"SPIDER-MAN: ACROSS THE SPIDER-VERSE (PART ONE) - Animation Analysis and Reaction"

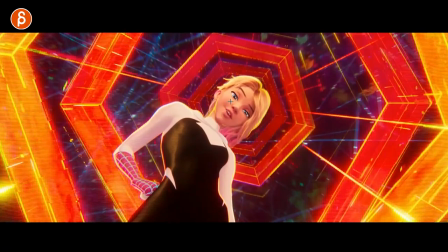238s
watch her head this just that it's kind of tied into the jaw down jaw down brings the head down but it's kind of like
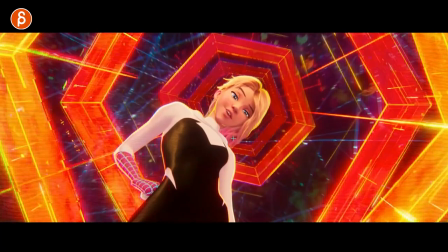247s
hey got a minute it's a little thing although this is still influenced by the rest here
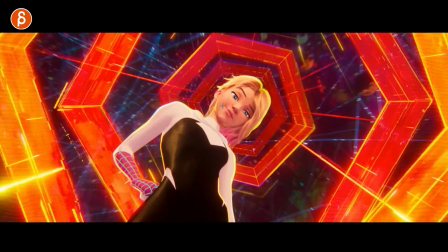254s
and then you got your bigger kind of body mechanics shot there but this to me already like you start with this and you've got your hex head accent to whatever
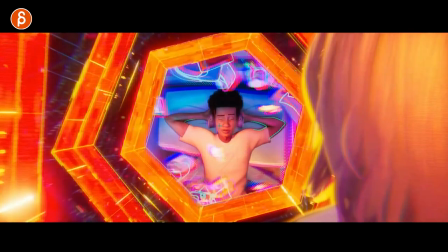263s
you're listening to and then you have huh even that a sleepy head accent which is a part of a lip sync but just
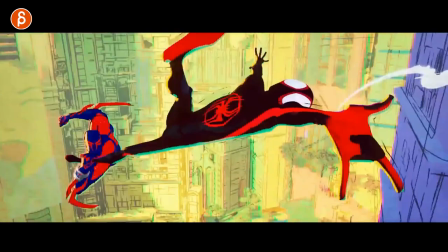271s
everything is in the heads to me in this trailer until of course the the crazy talent in the second part here and just that so many
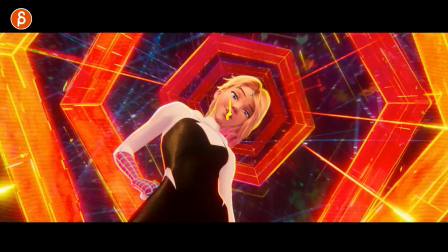280s
times you see this missing in student shots so students watching this do not underestimate the combination of like an inquisitive head tilt or just a change from
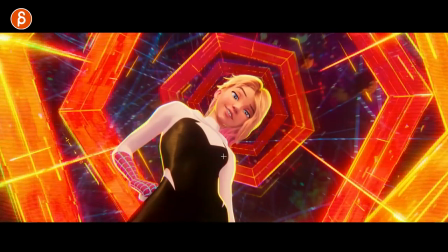289s
even this to this how much that adds to the shot and then of course we got the more
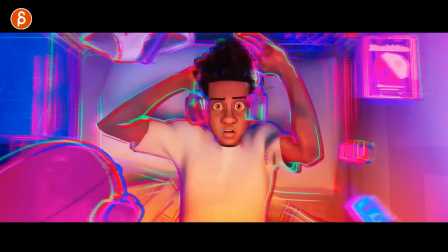294s
complicated things of this here going to a one frame change
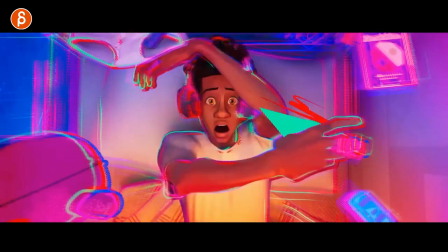299s
to like going from this to that there's some other ones where we go we're back
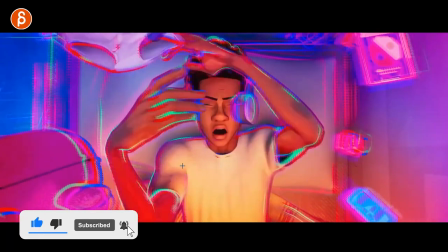305s
on on twos crazy crazy big post changes from
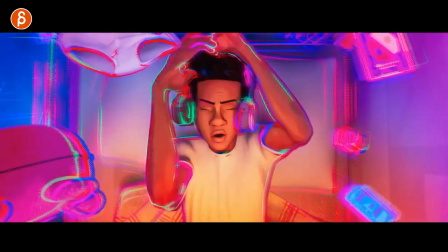310s
one frame to the next Totally works, too. It's great.
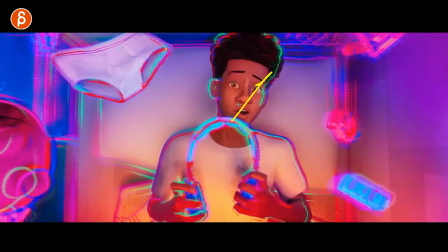314s
But even here, when he goes out into, whoa, over there, you have a little bit of overshoot and settle, so it doesn't move and pop over there with the sticky. All right, bam! It has just enough of a loose feel.
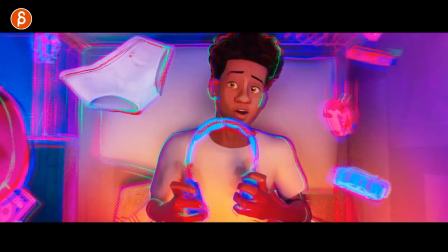327s
So we're still within the land of twos, but still just every now and then go back into a little bit on ones or just having enough settle to give this weight and overshoot. This is great, too. there. A little dark looking at the underwear and then having that.
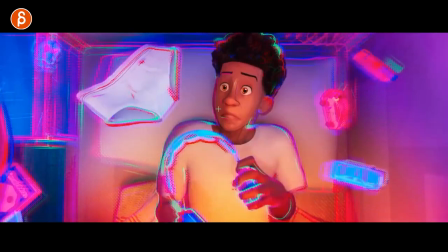343s
Wait a minute. Am I seeing my underwear? And then having that take. Right? You got your squash in a way with compression here, but then already stretching the head into that.
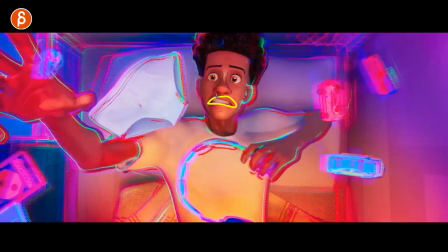355s
It's great. This to me is great in terms of face mask and mouth shapes.
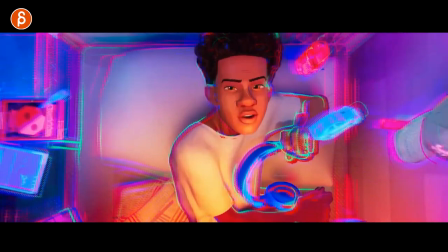362s
Again, look at when it says Gwen, right?
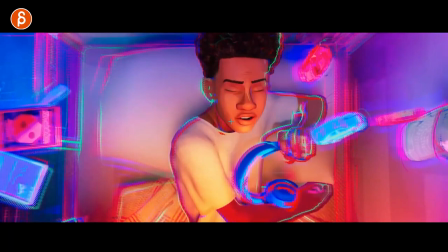366s
That, just that move forward it's like wait a minute when just that again it's that extra accent going forward
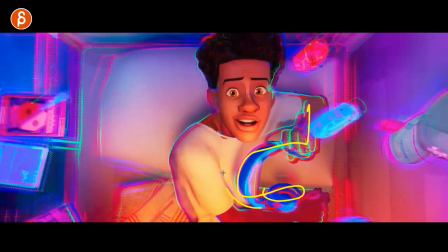374s
what are you doing here it's great because he's already kind of stuck in this there's not much else you can do he wants to hold on to this because it's floating around so you want to bring in a little bit of a bigger accent you can do that in the head this is something i want to go
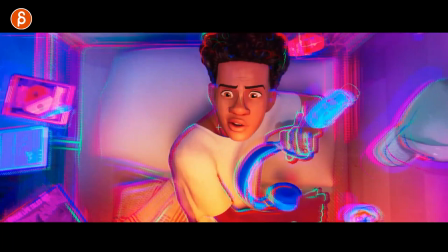387s
through on my own too this would take a five hour um analysis to go through all the different shapes and
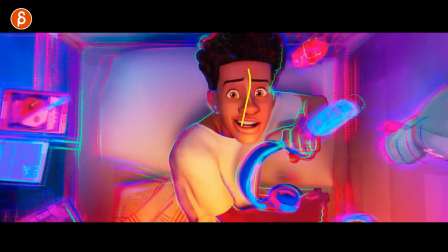393s
It's almost like that corner, like that asymmetry is great.
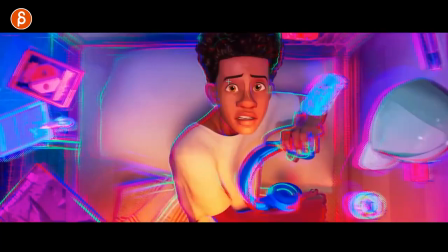399s
And then you got stuff like this when she comes in and you have that, what is this, one frame? A little bit of a, what is she doing?
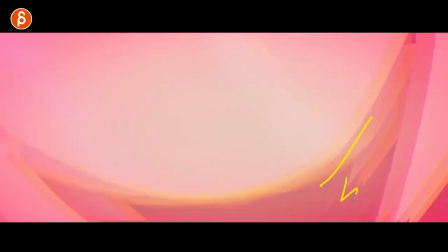405s
Bam, the hair comes in, look at this. But I love that. This is also a reason why I wanted to go through this frame by frame.
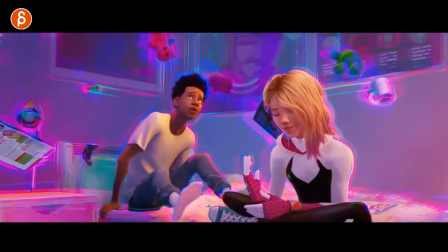411s
Every single frame art directed, we get beginning to arcane style. Great poses though, look at this.
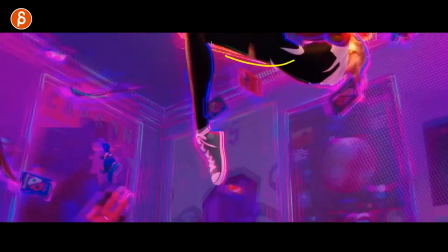419s
Just leading enough, right? Because you don't quite know what's going on, A lot of shapes, a lot of colors. But then you have that big silhouette coming in, just leading this for enough frames.
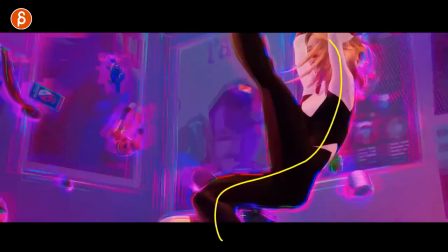427s
And then coming in with a really nice line of action through that. Really anticipating this and leading with that, right?
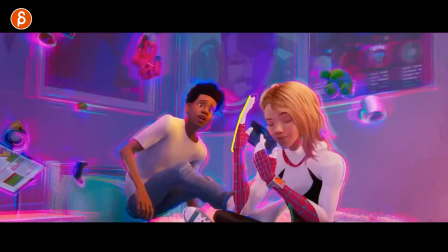434s
And then, bam, coming down. But nice lines there, too. Really nice hand poses.
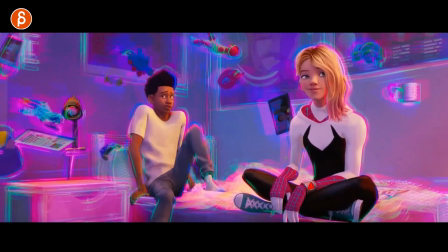439s
And despite it being a big move, she's very relaxed in her head as well.
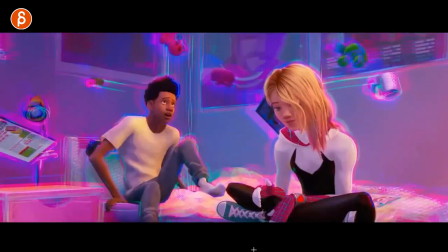447s
I love all this. And then enough bounce, right? Just have enough weight.
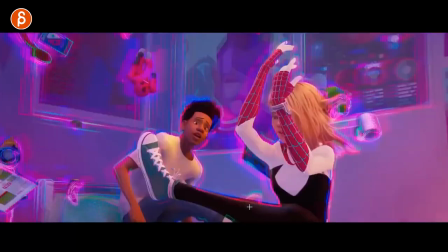451s
because even if you have something like this you gotta be very careful to not like i said before stop on a dime and give this like some linear keys just
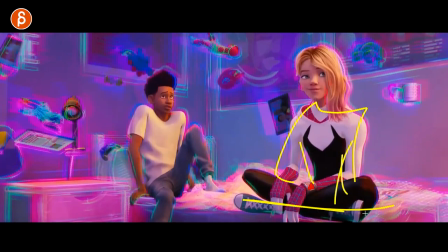458s
give this enough mass and fleshiness and also it's a bouncy bed and
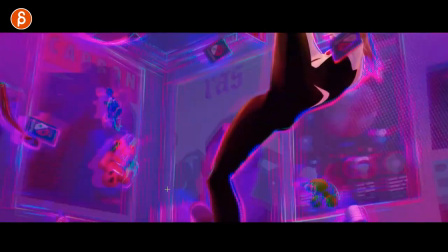465s
then you have lots of mechanics on him here reacting
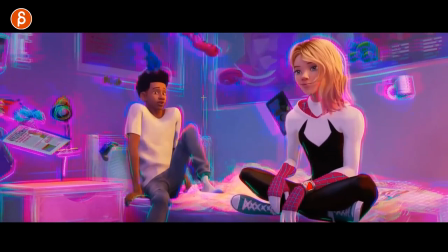469s
again with head accents right how did you get so even with all this you could go stiff
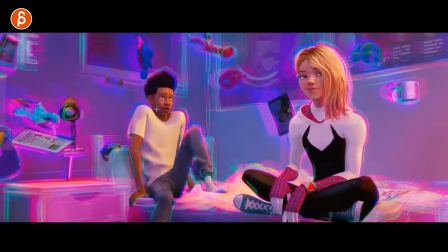474s
and he's afraid like oh how did you get here but even then you have just enough of Life here.
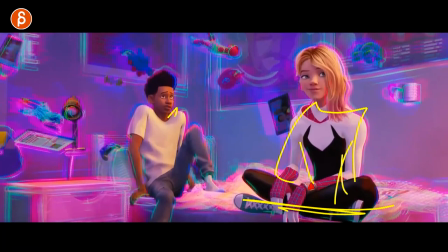479s
I'm just a massive fan of head accents and this could be tied to jaw moving This could be tied to your audio and then you kind of tone it down a little bit
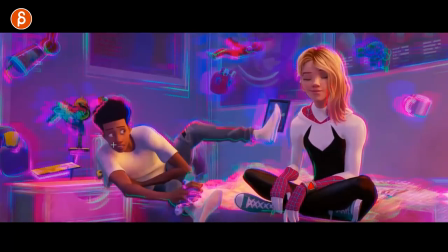488s
Great stuff there This too in terms of a quick grab With the lean and you can look at how loose the rest of the body is So good again watch this. How have you been he says you have you been? Just a little bit.
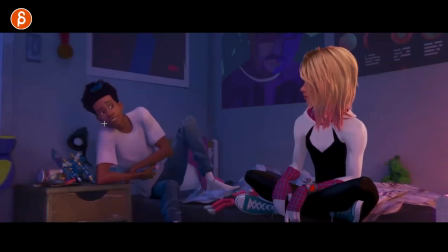505s
Have you been and it's a bit in the body and a little bit in the head up. I love this Love those tiny, subtle accents. But then it's also cool how it can get away with a lot more minimal movement, right? When you have that big move, to a student I would say you got involved that lower part in the chest,
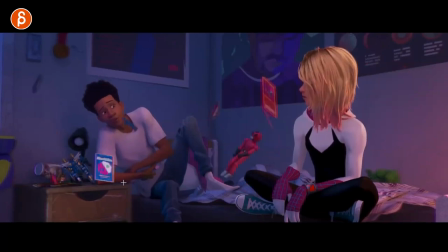524s
but given that it's on twos and just kind of push moments, you can get away with just that, that little, and it's kind of cool because it really focuses by having just that moving,
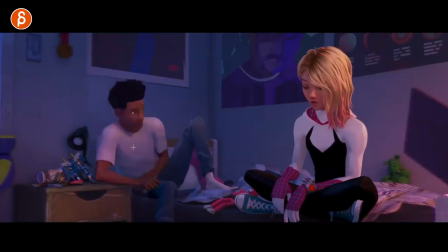534s
it really brings everything into this focus before he reacts with the whole body to grab this.
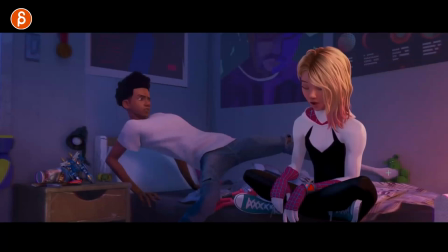541s
That's great too, look at that. Little squish on the plushie here. To grab it, look at that.
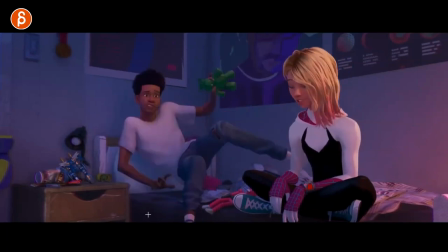551s
So great. And then you can see here one of these, when it's this pose pop into this. It's a massive change. But it totally works too, just because you have such a big move over one frame, and then it doesn't lock, it still has a little compression, right? You go back and you squish out, and then you come back, it will have settled, the last settled in the head.
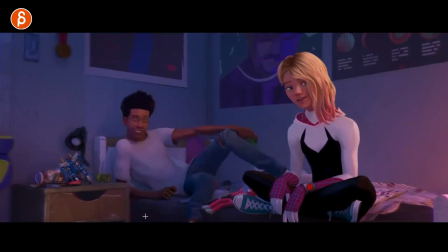570s
So watch this again. It's too with the sound too, if you have the sound on. And then you can look at her as she keeps saying.
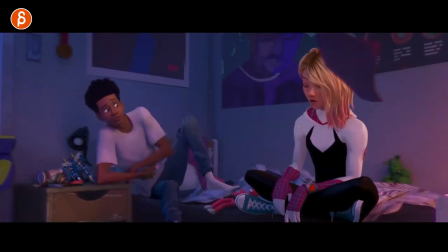583s
That's great too. Exhale, right? Then you get into a bit more on ones, a little bit on the body.
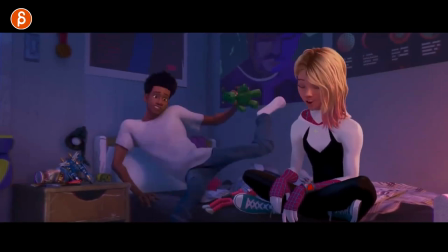590s
And just that, it's a long story. She kind of leads with this and then the head.
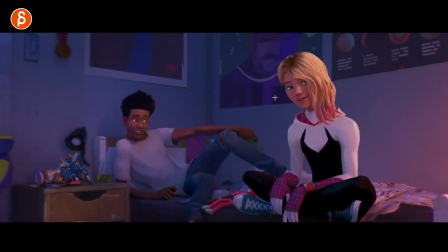598s
because it's not just having head accents when the sound is happening but you have to also think in terms of okay, is it, am I leading with the head? Am I leading with the body? Am I then following and then leading with the head?
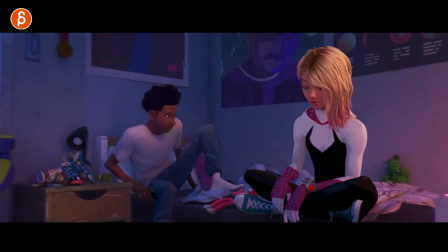610s
I know this look like random words, I'm putting it out there but as a student when you watch this, I would really look at when a body part's moving and which ones are not, what is leading, what is there for silhouette, what is there for line of action but when it comes to performance, it doesn't always have to be,
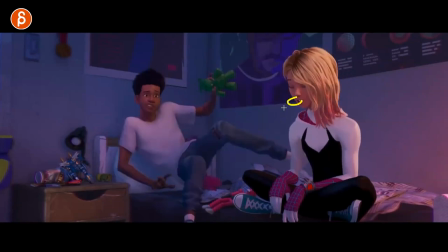625s
we're talking so then the eyes have to move first or the jaw has to move first because we're talking it could just be eyes closed leading with the shoulder and then moving over and opening the eyes
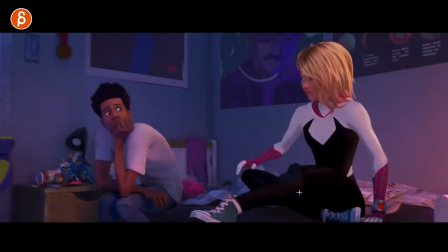638s
it's great so great even this year i know i'm just freaking out like simple poses but
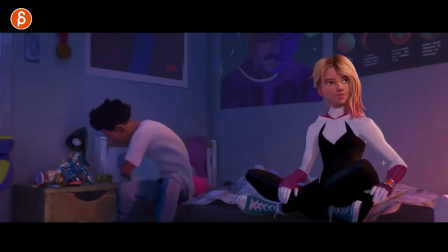644s
i just like that pose i like the asymmetry i like how she gets into this nice hand poses there into then moving. She has to move up here. It's almost like she can pull that leg up using this to give room for this leg to come out into that.
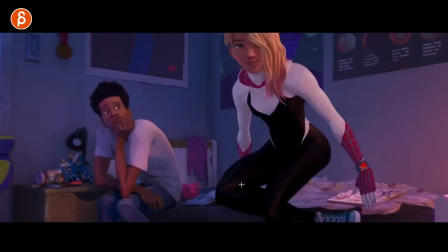663s
In a way, this is your standing up assignment, but in a very interesting way.
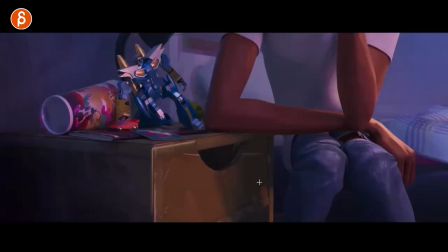669s
I just love that.
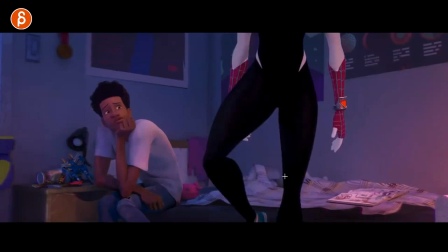670s
Even this here, as she gets up and then stays on that leg for a turn into the passing, and that's it. So great.